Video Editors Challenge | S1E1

Hey guys, welcome to Season 1, Episode 1 of 3 Editors, Same Footage.
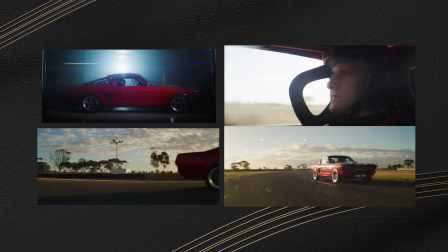(0:07)
Today, Dave, Jordan, and myself are going to take this boring footage and hopefully bring it to life. And if you'd like to take part in a future episode, make sure to follow me on Instagram, made by Olufemii, and DM me a really cool under 20-second edit.
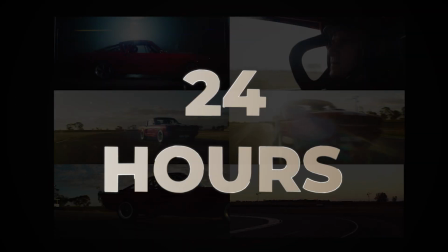(0:21)
I gave my 3 editors 24 hours to create something dope out of these 6 clips.
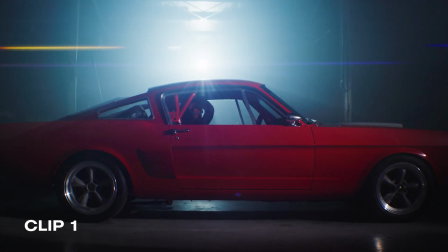(0:26)
Here's clip number 1, clip number 2, clip number 3,
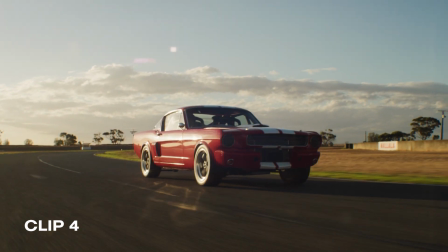(0:32)
clip number 4, clip number 5, and clip number 6. Okay, let's get into it. First up, Dave. Hey everybody, how's it going? My name is Dave.
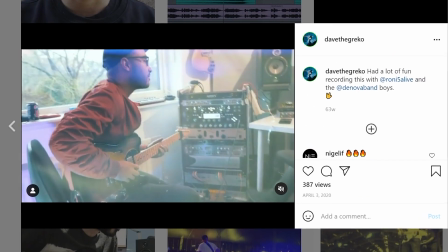(0:42)
I'm a video editor, sound designer, and music producer based in the UK via Greece.
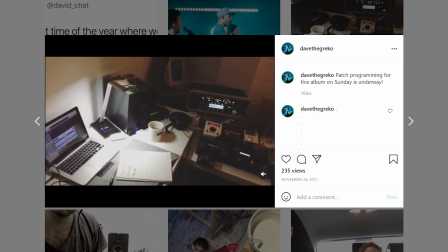(0:48)
I feel like my strength is more on the audio side. I tried to pack in as much audio as I could. Dave, I'm ready for you, bro. Come on, man. Hit me with some stuff.
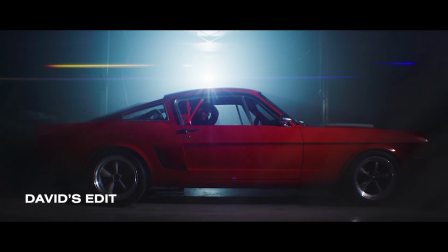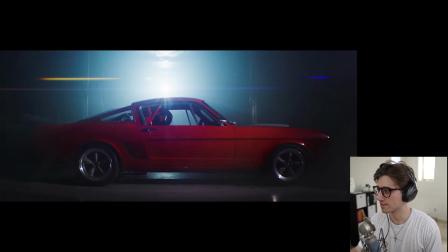(1:03)
Ooh! The speed ramps.
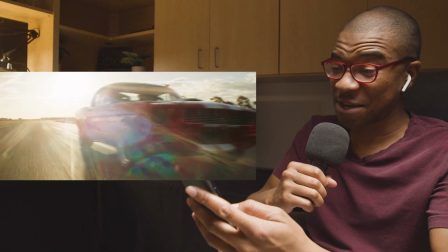(1:09)
All right, Dave.
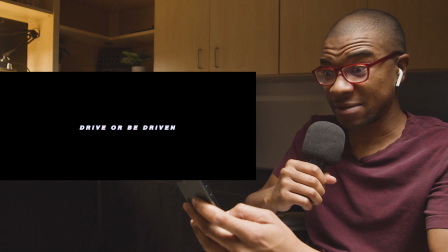(1:12)
Dave giving us a run for our money. Ooh, the little text at the end, animated text.
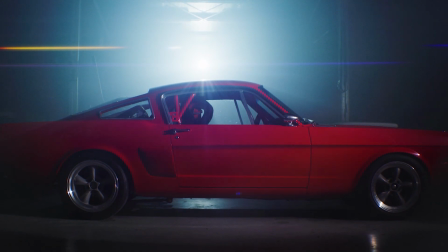(1:18)
Throughout the whole thing, I wanted to have like a heartbeat. So I was trying to think of like a storyline almost. So I liked having this heartbeat throughout the whole thing, and then this kind of droney tremolo synth bass.
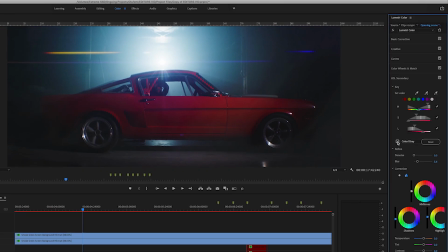(1:33)
I used a HSL secondary to key out the red, then I animated it throughout all these clips.
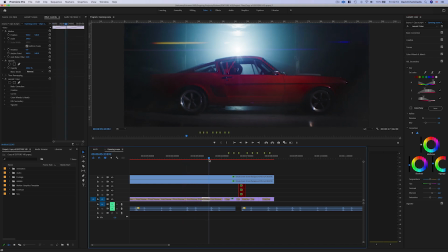(1:40)
So each of these clips has a different value of red, so it gives you that illusion of pulsing to go with that heartbeat.
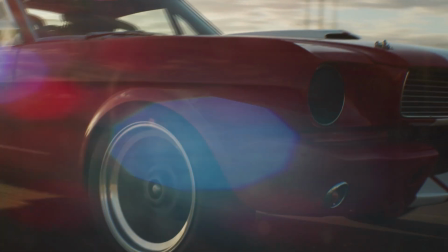(1:46)
I was trying to do some stuff with rotoscoping and kind of separating the car a bit more.
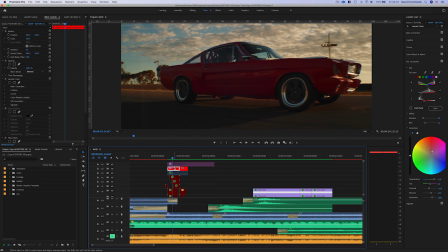(1:51)
I made an After Effects composition and separated the car, and I just animated it.
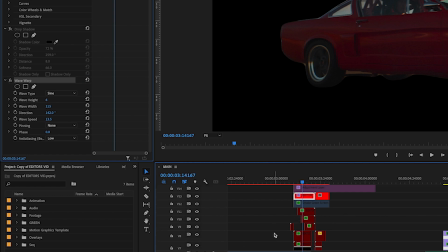(1:57)
I just used a wave warp just to give a bit of a warp. It's just a slight detail, but it just gives you that quick kind of like warp.
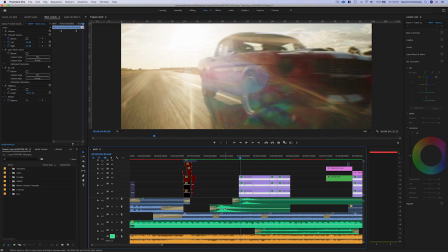(2:05)
And then I've added some of these sounds from my sound pack, links below.
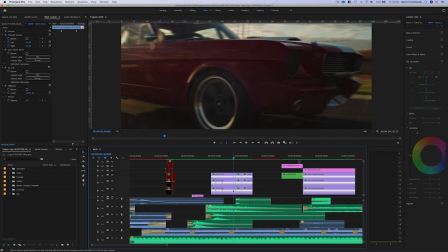(2:13)
And then this was really fun. I used quite a bit of that RGB split.
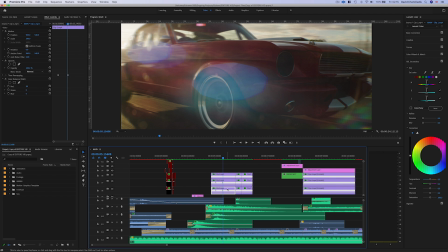(2:18)
You duplicate the same track twice, and then the first clip is all red. Add this plugin, the Color Balance RGB. And then the second clip, you boost the greens. The third clip, you just boost the blues. And make sure it's on linear dodge add. When you start displacing any of those, it gives you that RGB feel.
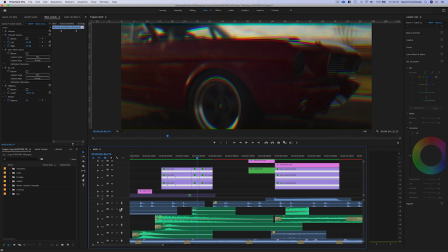(2:36)
But then, when you add a bit of that sound design, that ear candy, this glitch, really sells the effect.
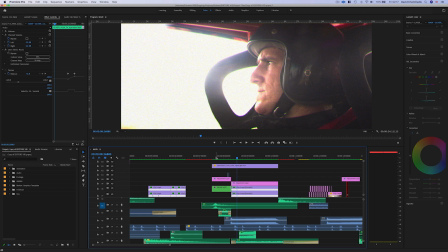(2:44)
I spent a bit of time on this because I thought it'd make a difference.
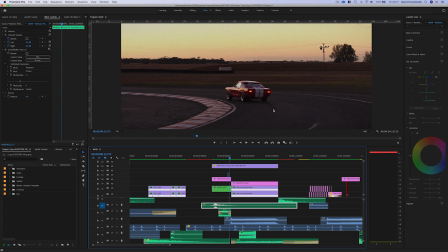(2:48)
I went in and animated that little black thing there just so I've got an excuse to add a skid sound effect.
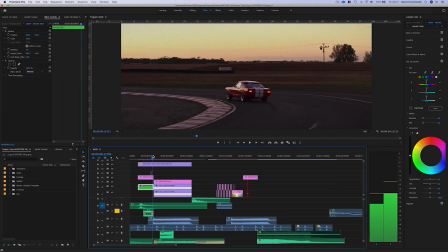(2:56)
When I spent 20 minutes on something that nobody noticed, it's all good. I like how you use this shot kind of as your base. This was your base shot. You kept going back to it because we didn't have a lot of footage to work with.
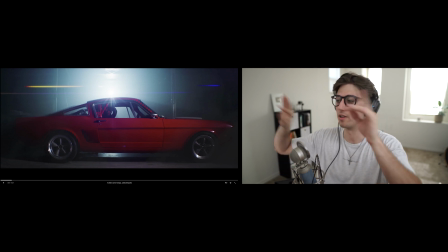(3:07)
And so I like how you had like this as your home base, and then we would like go to something else and then back to this shot, then go to something else. That was really smart because I was thinking of it more in a linear fashion, and I think you really nailed that.
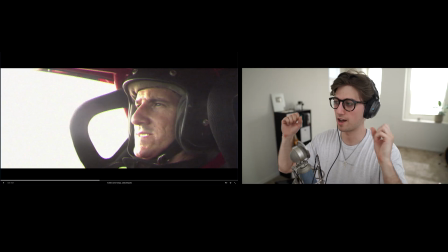(3:20)
Go back to home base. Right here, I like how the sound is a little bit more filtered out because we're inside of the car and we're with this guy.
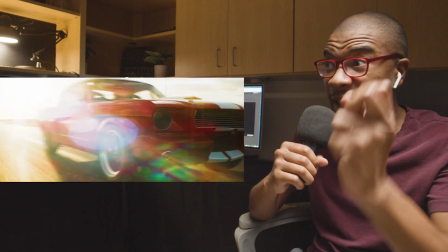(3:27)
We're with this guy and whatever he's doing, dude. I like it. Dave from freaking Leeds, UK.
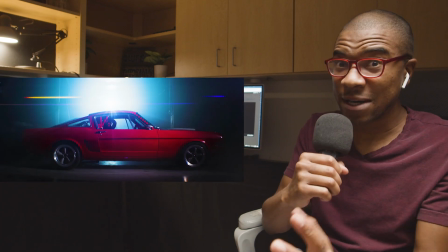(3:34)
Incredible editor. He does everything. He does sound design, he does VFX, he does editing. He's freaking genius.
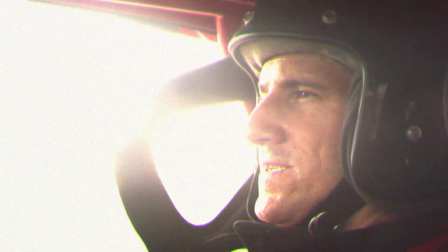(3:39)
So he's in his head, and then I had some effects of like, you know, people talking to him.
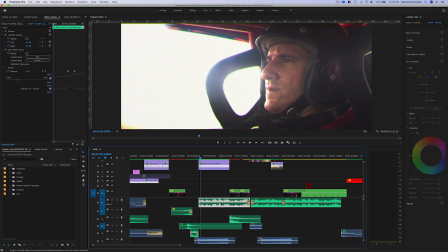(3:47)
And then what I did was for that one, well, I keyframed the panning for that as well. So if you listen carefully, the panning on that goes from left to kind of in the center. So it gives you that, you know, disorientation a bit more.
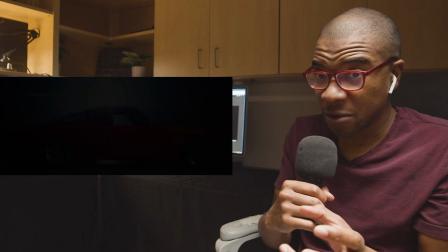(4:03)
Music started off slow, then it kind of built up an aggression.